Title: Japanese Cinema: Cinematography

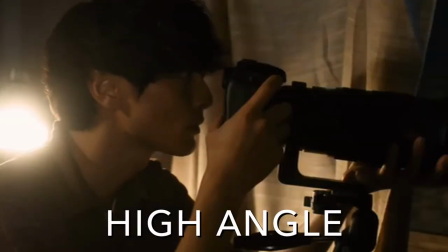8:17 High angle shots are positioned from above, with the camera looking down on the mise-en-scene.
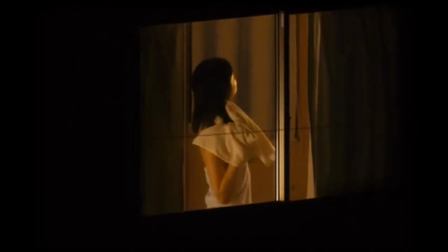8:22 This can create a sense that we are looking down on a character from a position of power over them, or to make a character look smaller and more sympathetic.
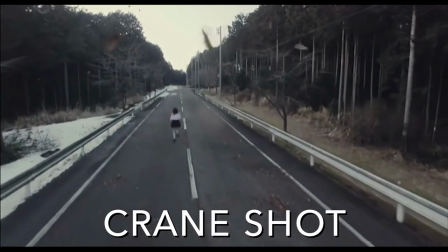8:31 Cameras placed very high up, usually on a crane or perhaps now on a drone,
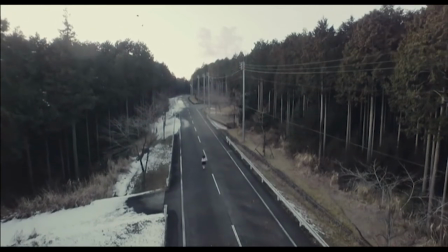8:35 creates a sense of distance from the actors, sometimes used to put us in the position of an ethereal, distant observer.
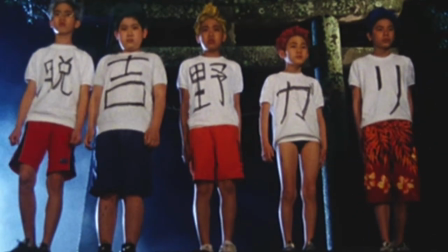8:42 Low angle shots are positioned from below, with the camera looking up. This can make characters and their surroundings look bigger and more powerful.
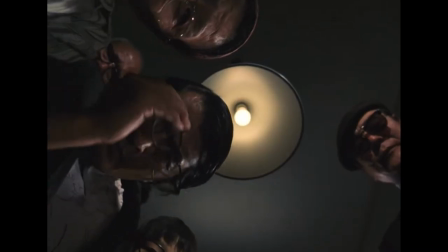8:50 This often puts us in the positions of victims or of children.
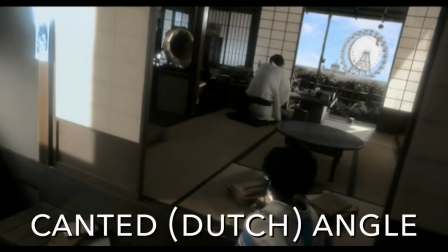8:56 Canted or Dutch angles are uncommon for a reason.
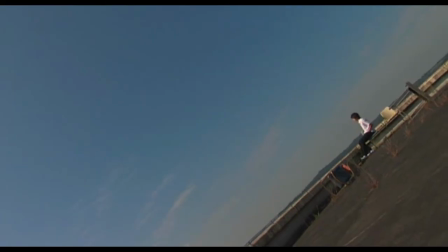9:00 Tilting the camera off a horizontal axis puts us off kilter and is often used to suggest that something is wrong.
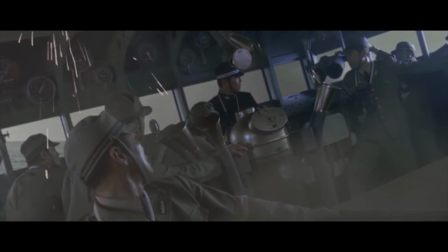9:06 For example, if it is the perspective of a character, perhaps they are drunk, drugged, or just ill.
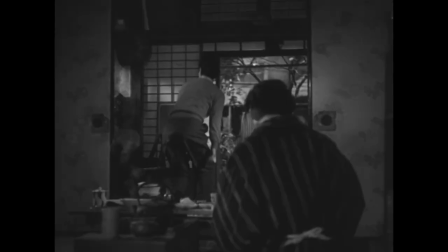9:13 Finally, filmmakers also play with camera height.
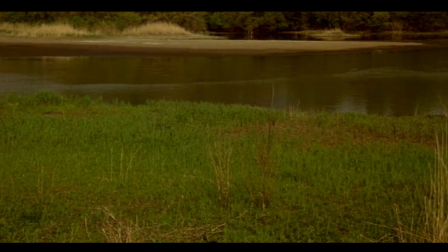9:16 In addition to the common choice to put the camera at eye level, cameras can be positioned high or low to create mood, meaning, and different points of view.
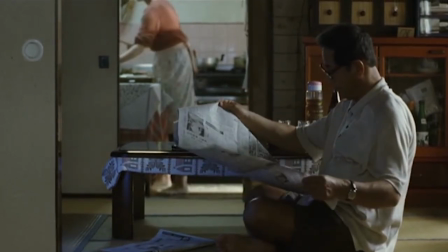9:25 Before we move on to the other categories that make up the attributes of the shot, let's review framing as a whole, since there is so much to consider.
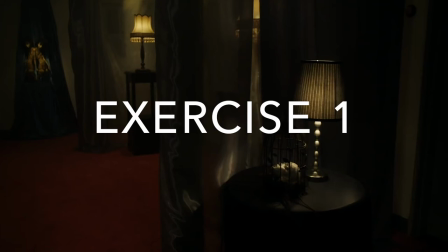9:34 Let's focus on a familiar scene from the mise-en-scene video. In this clip, try to identify aspects of framing.
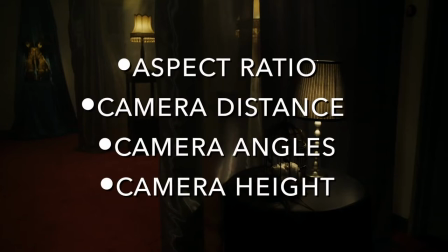9:41 Although there aren't any masking effects, you can pay attention to the aspect ratio, camera distance, camera angles, and camera height.
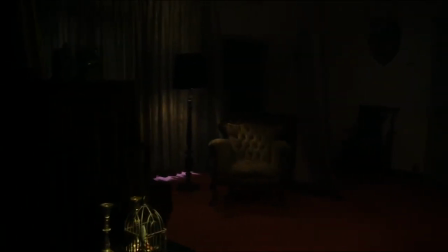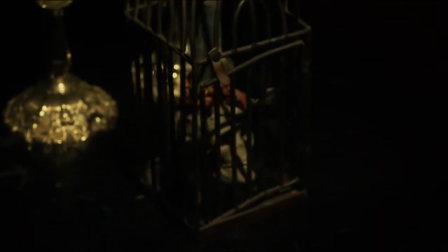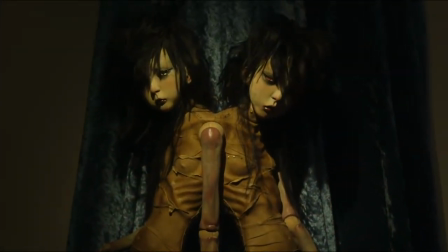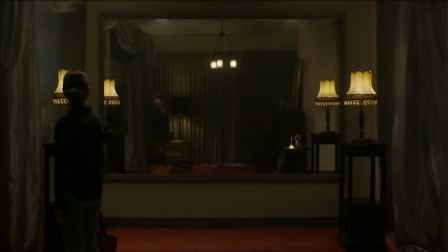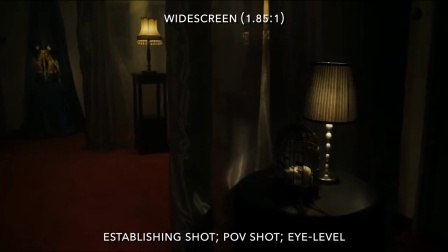10:45 Okay, let's compare notes.
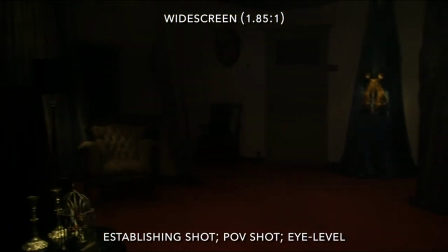10:47 Many of the shots in this scene help to put us in the perspective of the actress, as if we are looking around through her eyes.
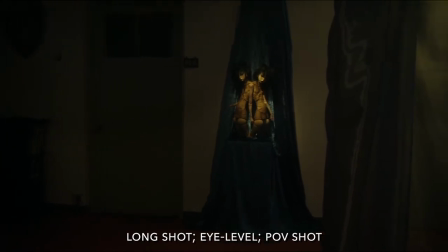10:54 These types of shots have an additional name, the POV or point of view shot.
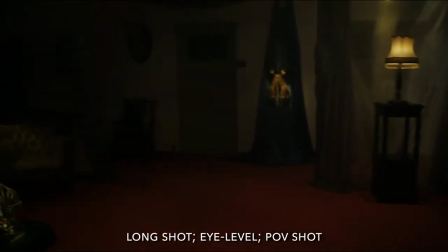10:59 We look around the room at her eye level to take things in,
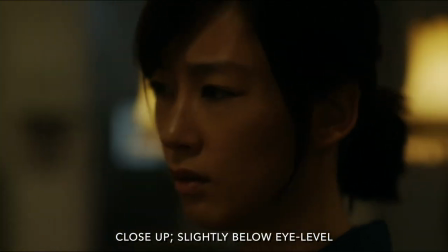11:03 and then switch to a close-up of her face to re-establish her point of view, as well as to see how she feels being in this space.
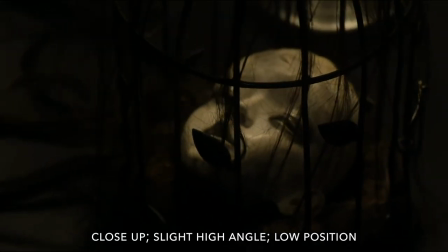11:11 A series of slight high angle shots suggest that she is looking down at a variety of creepy objects, but these shots are close up and bring us unnaturally close to highlight the unpleasant feeling created by the props.
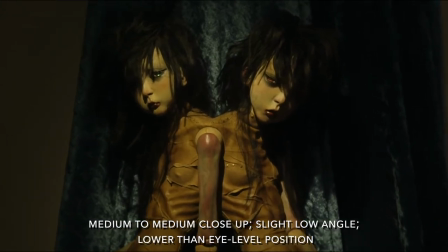11:27 By contrast, the medium close-up of the conjoined dolls is at a slight low angle shot from a height lower than eye level.
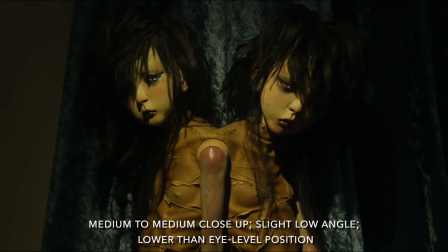11:35 In this framing, the dolls become menacing, and the shot suggests a powerful, metaphorical importance.
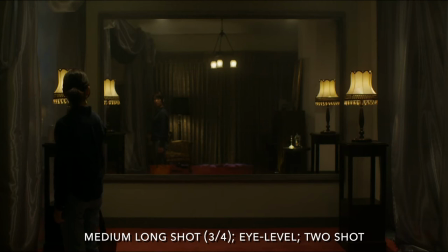11:43 Finally, the medium-long shot, also a two-shot in a way, brings us out of her perspective to take in the set. Positioned with the actress off-center, the width of the shot highlights all the empty space to the right,
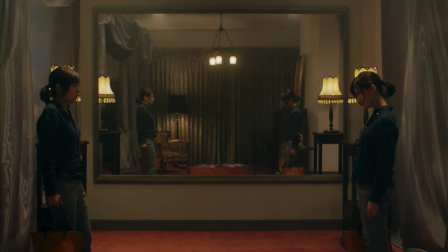11:58 an emptiness that becomes significantly important later in the film when our actress walks down the same hallway.
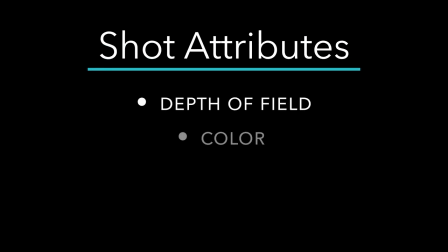12:06 There are three more attributes to the shot to consider, depth of field, color and camera movement.
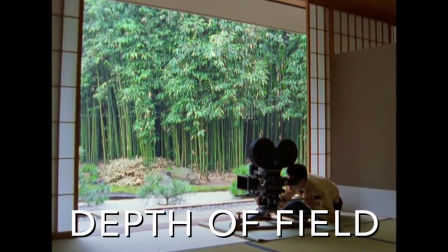12:13 Depth of field is created by manipulation of the camera aperture, an adjustable hole in front of the camera lens that determines how much light travels through it.
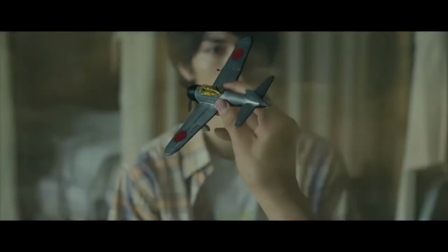12:23 A large aperture lets in more light and creates what we call shallow focus.
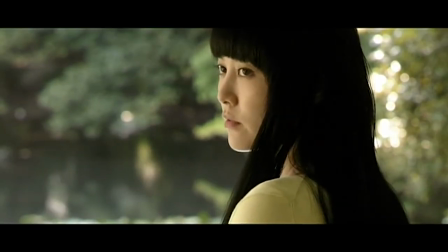12:28 This allows cinematographers to highlight specific elements of the mise-en-scene, with everything else blurred.
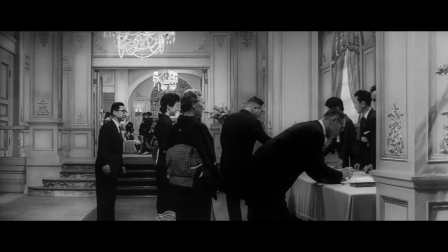12:34 A small aperture reduces the amount of light to the lens and creates
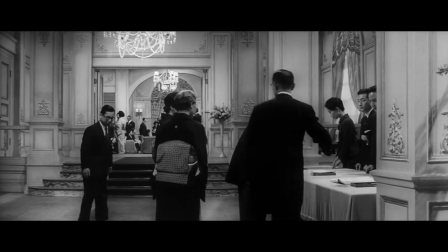12:38 deep focus in which everything in front of the camera is clearly visible.
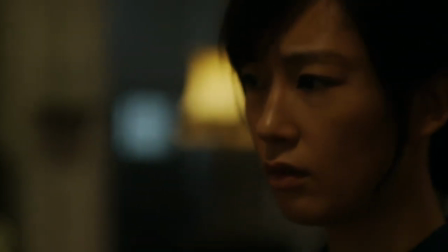12:43 Choices about depth of field can create different moods or encourage us to focus our attention on exactly what's in focus.
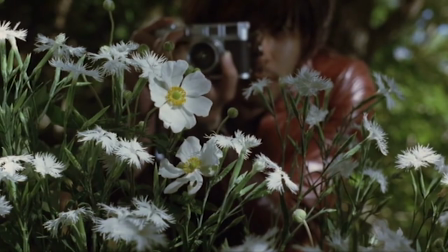12:52 And cinematographers can manipulate that attention by switching between depths of field within the same shot through a technique called rack focus.
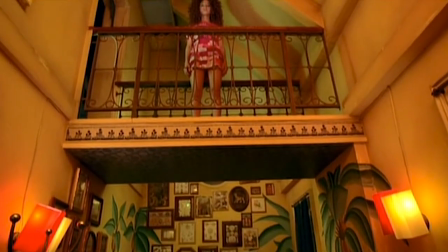13:00 Although color is also an attribute of the mise-en-scene, the camera and camera accessories also impact colors of a film.
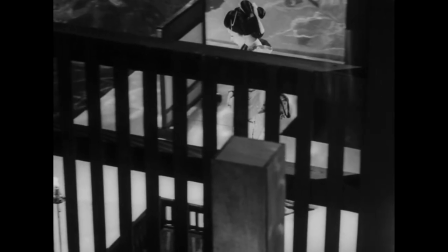13:08 Before digital photography, filmmakers could choose from a variety of film stock,
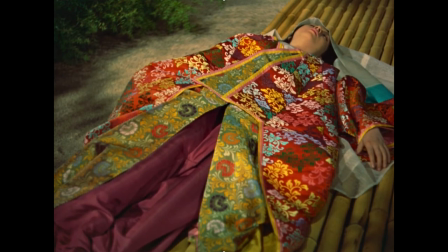13:14 which resulted in different saturation levels and sharpness of contrast. So for example, in transitioning to color,
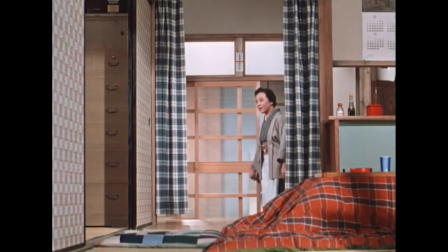13:22 Ozu Yasujiro preferred Agfa film stock, which made the color red stand out more dramatically.
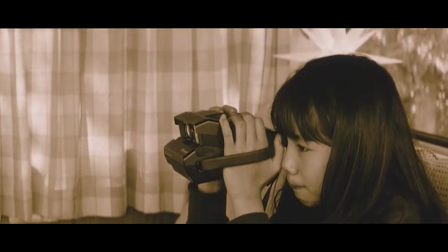13:28 Cinematographers also use filters to manipulate color palettes in their shots,
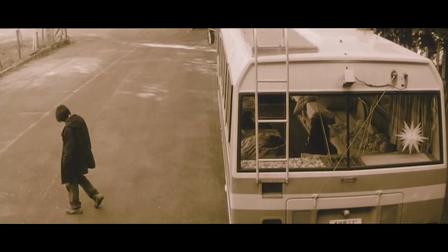13:33 which can change the feel of a scene dramatically or create otherworldly environments.
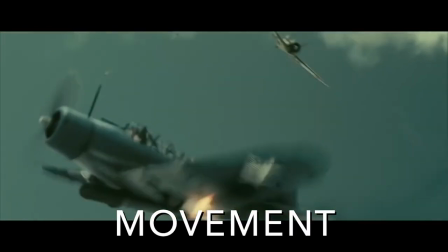13:39 Finally, there is camera movement, which is how the frame moves.
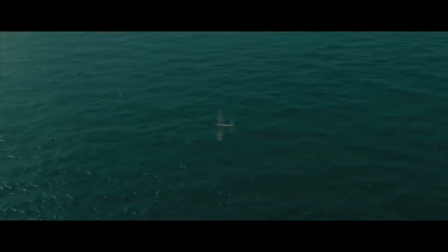13:44 In digital filmmaking, it seems like the camera can be and move anywhere and everywhere,
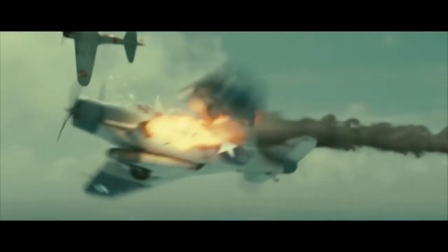13:49 but without the extravagant possibilities of CGI, there's just a handful of common camera movements to consider.
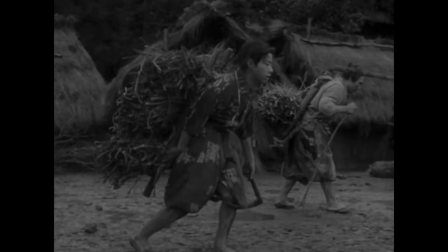13:57 They are pans. The camera moves the frame from side to side, much like we would turn our neck without actually moving our whole body.
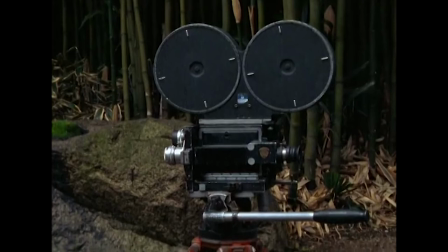14:05 Tilts. The camera moves the frame up and down, as if we were looking up and down, again without moving our whole body.
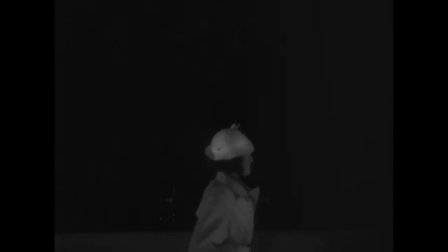14:12 Tracking shots. The whole camera apparatus does move through space, often on a track, forward and backward, or to the side.
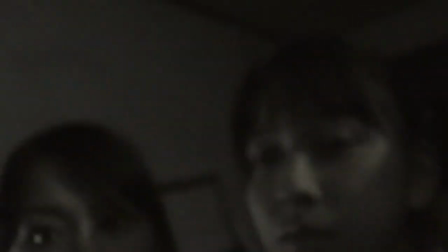14:21 Handheld shots. The camera is held in the hand, a common staple of the found footage, horror genre, and documentaries.
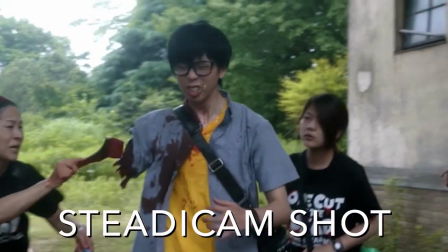14:30 Steadicam shots.
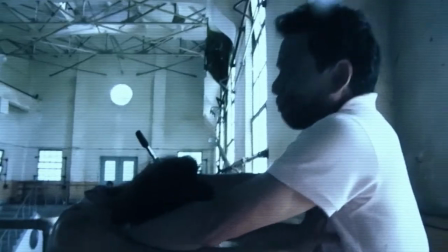14:31 The camera is off tripod and mounted to a stabilizer so that it can move through space much more fluidly than just in hand.
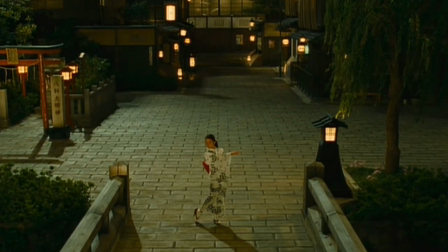14:40 And crane shots. The camera is mounted to a crane which allows for dramatic movements between high and low spaces or side to side up high.
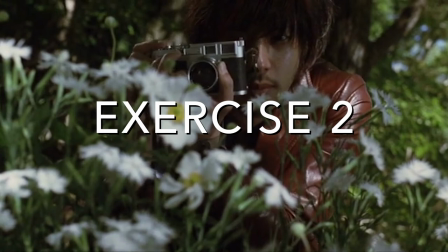14:49 Now let's practice recognizing and thinking about the four attributes of the shot in this next scene.
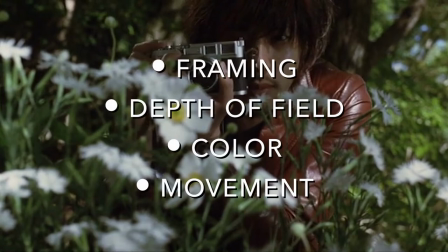14:56 Altogether, those attributes are framing, depth of field, color, and movement.